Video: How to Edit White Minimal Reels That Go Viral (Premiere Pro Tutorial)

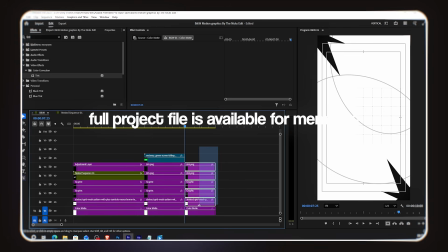(8:16)
The full project file with every effect and setting is available for members. If studying keyframes and effect values is your thing, grab it from the membership.
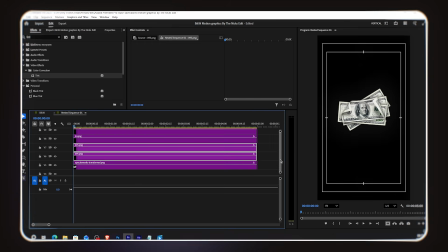(8:27)
Members, check the Posts section. I copy and paste the text layers from scene 1.
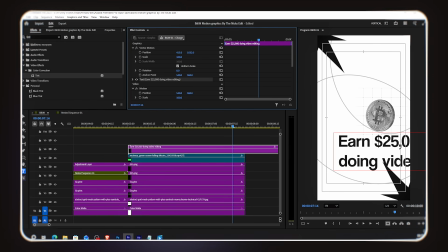(8:33)
This way I don't have to change the font or set up the style from scratch. I just retype the new text content for this scene. First, I decrease the text size a bit. Then I select the bottom supporting text and decrease its size a little more.
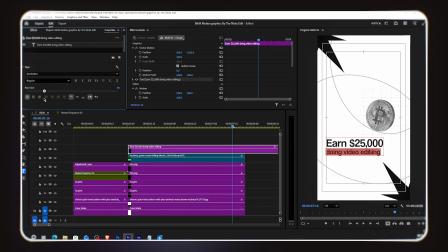(8:49)
So the first line is bigger and the second line is smaller. Clear visual hierarchy. Looking at it now, the text feels a bit flat with no depth. So I go to Effects, search for Long Shadow, and add it to the text layer. In Effect Controls,
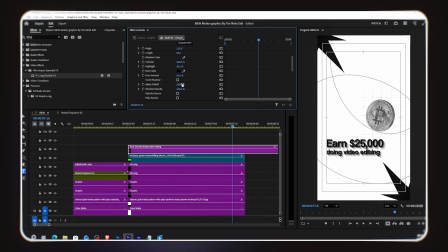(9:03)
I set the alpha falloff to 100% and decrease the shadow opacity so it creates a nice, soft, long shadow effect rather than a heavy black block. The text now has beautiful depth.
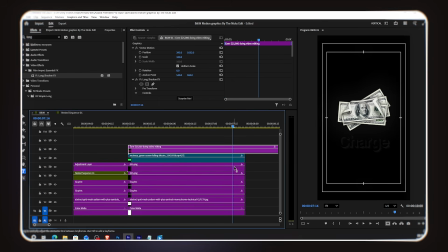(9:15)
For consistency, I copied that long shadow effect and pasted it onto the scene 1 text layers as well, so both scenes have matching shadow treatment.
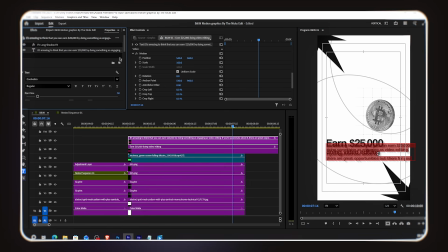(9:23)
Now I duplicate the text layer and type the longer paragraph text. I decreased the size significantly and placed it below the main text.
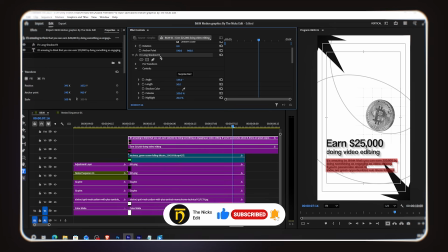(9:32)
For this paragraph text, I deleted the long shadow effect. It doesn't look great on small paragraph text, so we keep it clean.
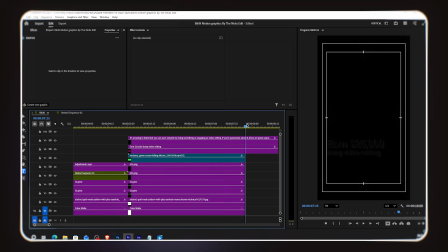(9:38)
Now here's something that not many editors think about. Visual balance. Look at the composition.
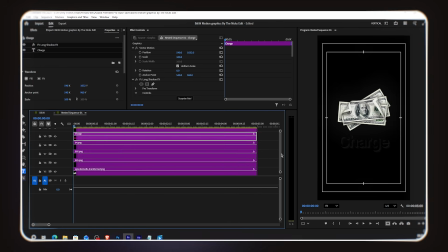(9:43)
Our main elements, text, coin, oval lines, are all in the bottom left area of the frame.
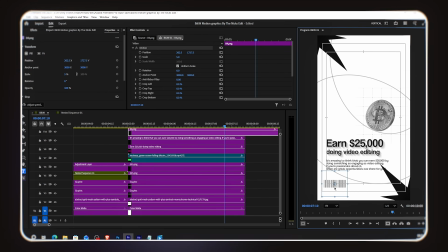(9:49)
The top right corner is empty and light. That visual imbalance makes the design feel off.
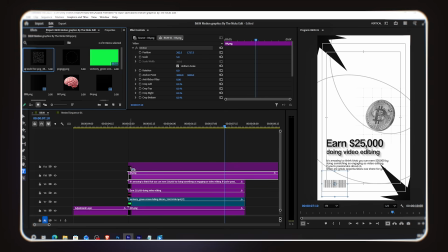(9:55)
So I added the QR code PNG in the top right area to balance the composition. This small addition makes the design feel complete and intentional. It fills the visual weight on the right side and brings balance to the frame. Remember, great video editing isn't just about putting things on screen and making it look cool.
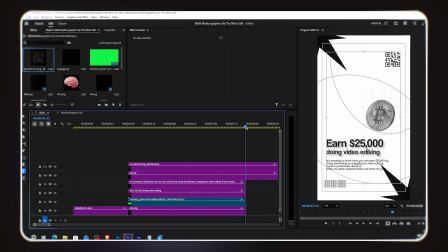(10:13)
It's about understanding visual hierarchy, balance, and graphic design fundamentals. A balanced composition is what separates a beginner edit from a professional one.
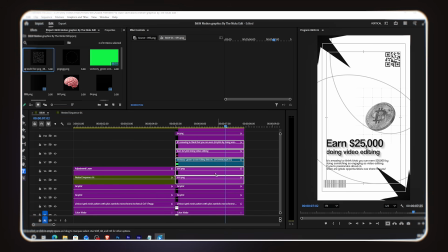(10:25)
I select all the text layers and corner star layers and nest them together. Then I apply the exact same 3 keyframe scale animation that I used in Scene 1.
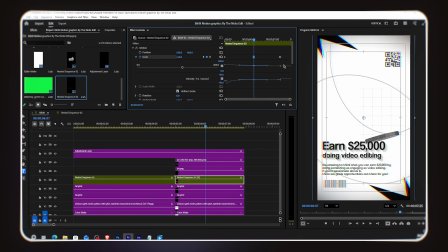(10:38)
130%, 110%, 100%, with the same ease-in settings and graph adjustment.
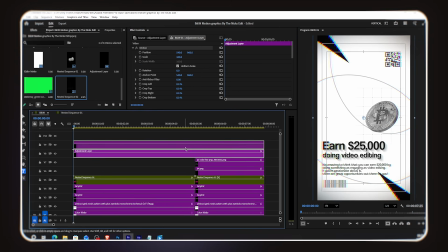(10:46)
Same smooth zoom-out reveal. Scenes 1 and 2 now have perfectly matching animation styles.
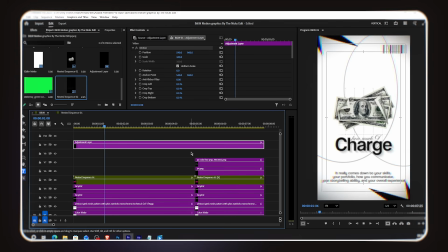(10:52)
Scene 2 is done.
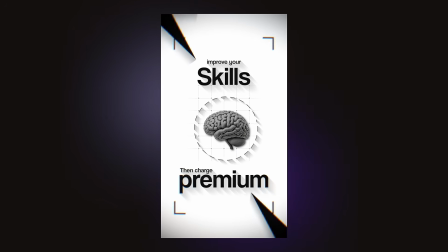(10:58)
And now Scene 3, the last scene. This one has a different look. We've swapped the oval lines for a camera viewfinder style frame, the corner bracket shapes,
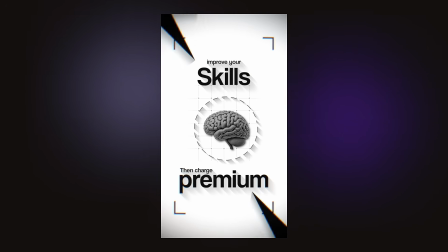(11:06)
and the main PNG is a brain image with a dotted spinning circle behind it, very unique and editorial.
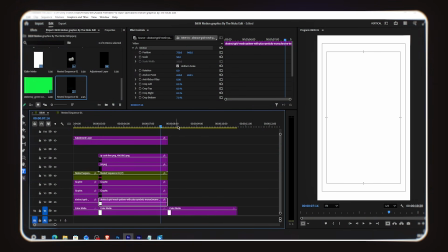(11:11)
Same process. I copy and paste the white color mat and the background grid from the previous scene.
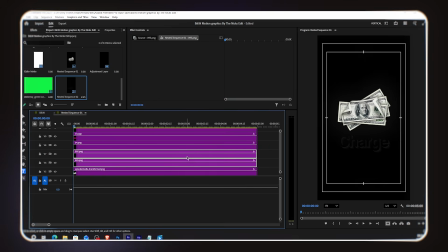(11:16)
These background elements stay consistent across all 3 scenes, which gives the whole reel a unified look.
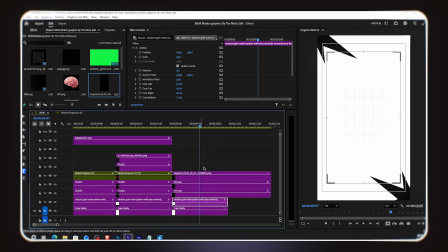(11:23)
For Scene 3, instead of oval lines, we have a square record-style box, like a camera viewfinder frame with corner brackets. I add this element to the timeline and make it slightly smaller to fit the design.
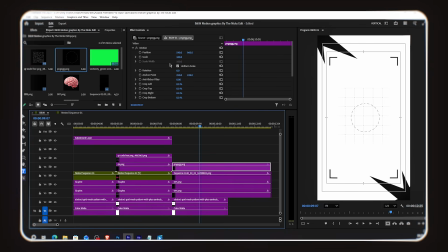(11:37)
Now I add the dotted circle PNG to the timeline. I make it slightly bigger to give it presence in the frame. Then I add a long shadow effect to it in the same settings as before, alpha fall off at 100%, and opacity decrease to keep it subtle.
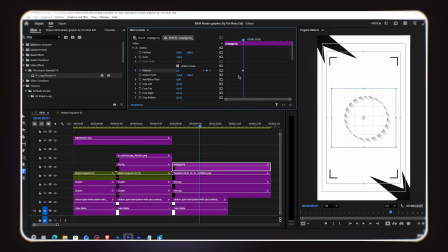(11:56)
Now, I want this dotted circle to slowly rotate to give it life. I go to Effect Controls and turn on the rotation keyframe. I add 2 keyframes, one at the start and one at the end. The circle will slowly spin throughout the scene.
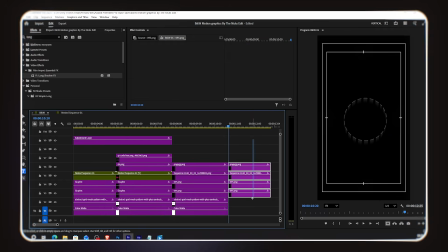(12:08)
Simple but effective. Now I add the brain PNG image.
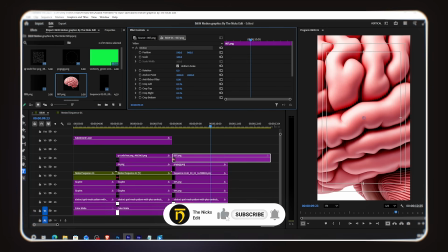(12:12)
I decrease the size and center align it so the brain sits perfectly inside the rotating dotted circle.
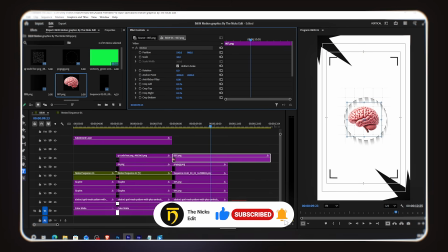(12:18)
The brain is contained within the circle, like it's being highlighted or focused on.